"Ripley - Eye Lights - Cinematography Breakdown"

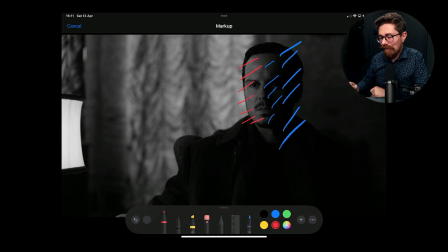(32:33)
So then this side of his face is lit, but it's down. Even the curtains in the back just here are brighter than his face is.
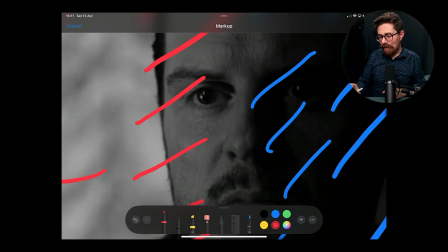(32:43)
Now we do still get a little bit of a catch light in his eye just here. This one, I reckon, is actually from the lamp that's just there that he's moving around.
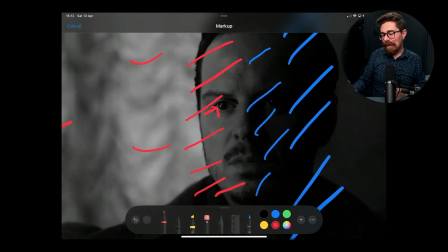(32:53)
The other one, harder to say. I think that is probably one of the lights they're using to illuminate the scene.
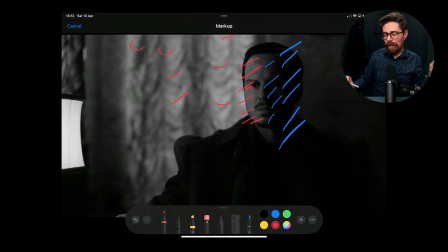(33:01)
I don't think it's one of the windows. But yeah, that
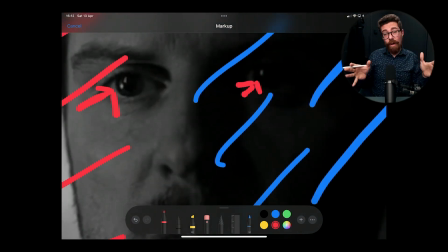(33:05)
lamp obviously isn't present in this eye because he has on purpose moved it around so that it can't see that eye.
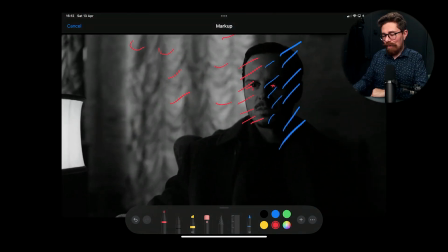(33:12)
The lamp is further around than it. So yeah, wonderful little bit of cinematic manipulation going on just here. So we have a pretty dark wall behind him, but that still leaves enough that you can see his silhouette. Obviously the lamp now,
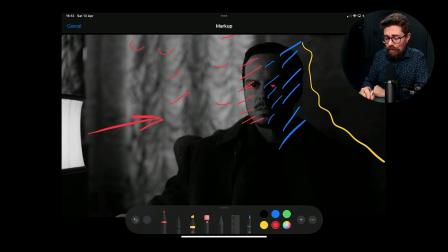(33:32)
one of the very few times that we have a practical in shot in the whole thing, and it is bright. That compared to him is a way hotter source, but it's not blown out or anything, but it's just pinging there in the corner of the frame and as he moves it across.
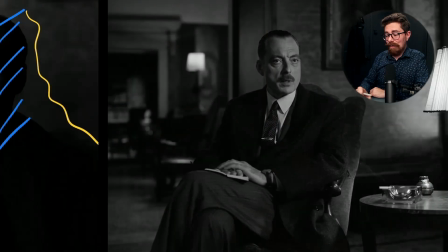(33:50)
And then if we look at next scene, we see the inspector
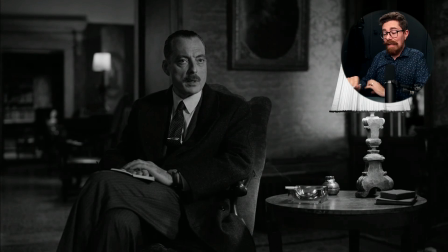(33:58)
interviewing him, not interrogating, just interviewing him. And he is lit more brightly, he's getting more light on him. He does have a lamp as well, actually, which is just here, which has obviously a more intense bulb in. So we're led to believe this light will be lighting him to a higher level. So yeah, that is true. He is definitely brighter than Thomas is. The light is also wrapping around an unrealistic amount, I probably feel, just there, but that would have been finagled. We have another light in the background. We've got some blooming out onto the wall just here. But we do have a lot of depth in this shot, a lot of variation as well. You know, we've got all of this stuff going on, and we're seeing other things, other forms, you know, throughout the scene just there. And it kind of tells you a little bit about what the inspector's experiencing. You know, he's got this bright light next to him. He's quite well lit. The curtains behind Thomas are a little bit brighter than he is. He still has a downside and whatnot, so yeah, that is still down, and he still has that eye light pinging in.
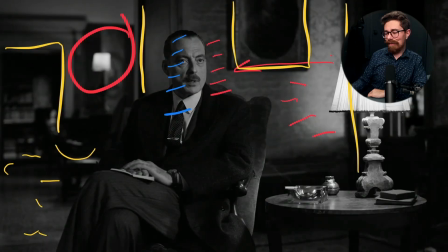(35:09)
But when we go to the next shot, we'll see what he's seeing. From the distance he's seeing it.
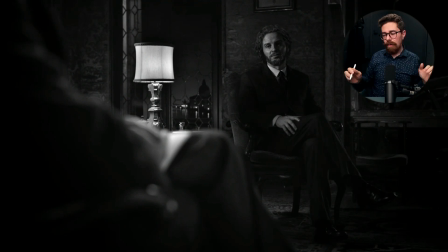(35:15)
I quite like that they did it like this. It's not exactly his point of view, but it's from far enough away that you look at it, and if you were actually sitting there,
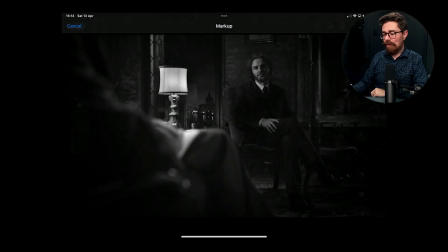(35:26)
actually experiencing this scene at this range, you know, the distance between the two characters there,
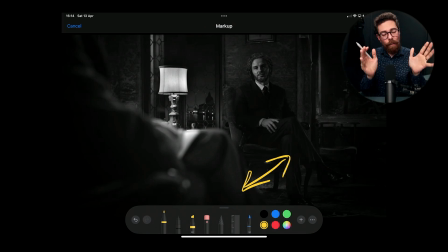(35:35)
sometimes the cinematic process, the filmmaking process, will give you a distorted idea of what the characters could actually ascertain in that scenario. So if we cut into tight close-ups and we're really looking and scrutinizing
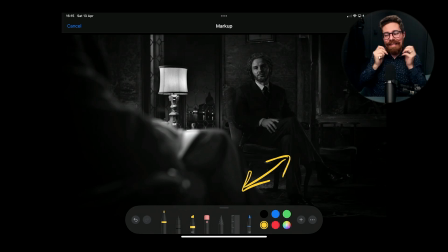(35:54)
Thomas with his fake beard that he's added on and the hair and, you know, the light, we'll be able to go, well, no, yes, of course it's the same person. But we're being forced to understand here that actually it's not.
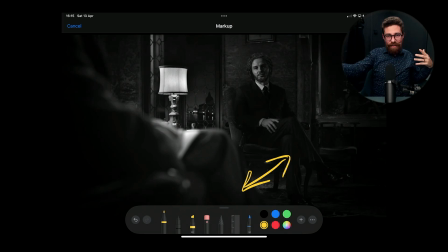(36:08)
It's a much harder thing to do with your eyes at that distance away from the subject. Now, I'd actually forgotten this is at night, so again, it's probably even more down than it was in the day.
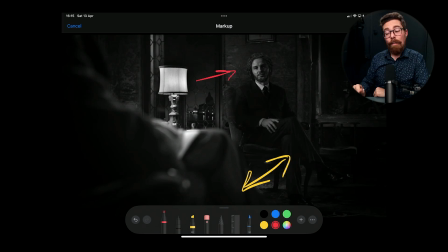(36:23)
We've got this acting as the motivating source for Thomas just there. There's some cool stuff going on at the back just here, which is probably added in post.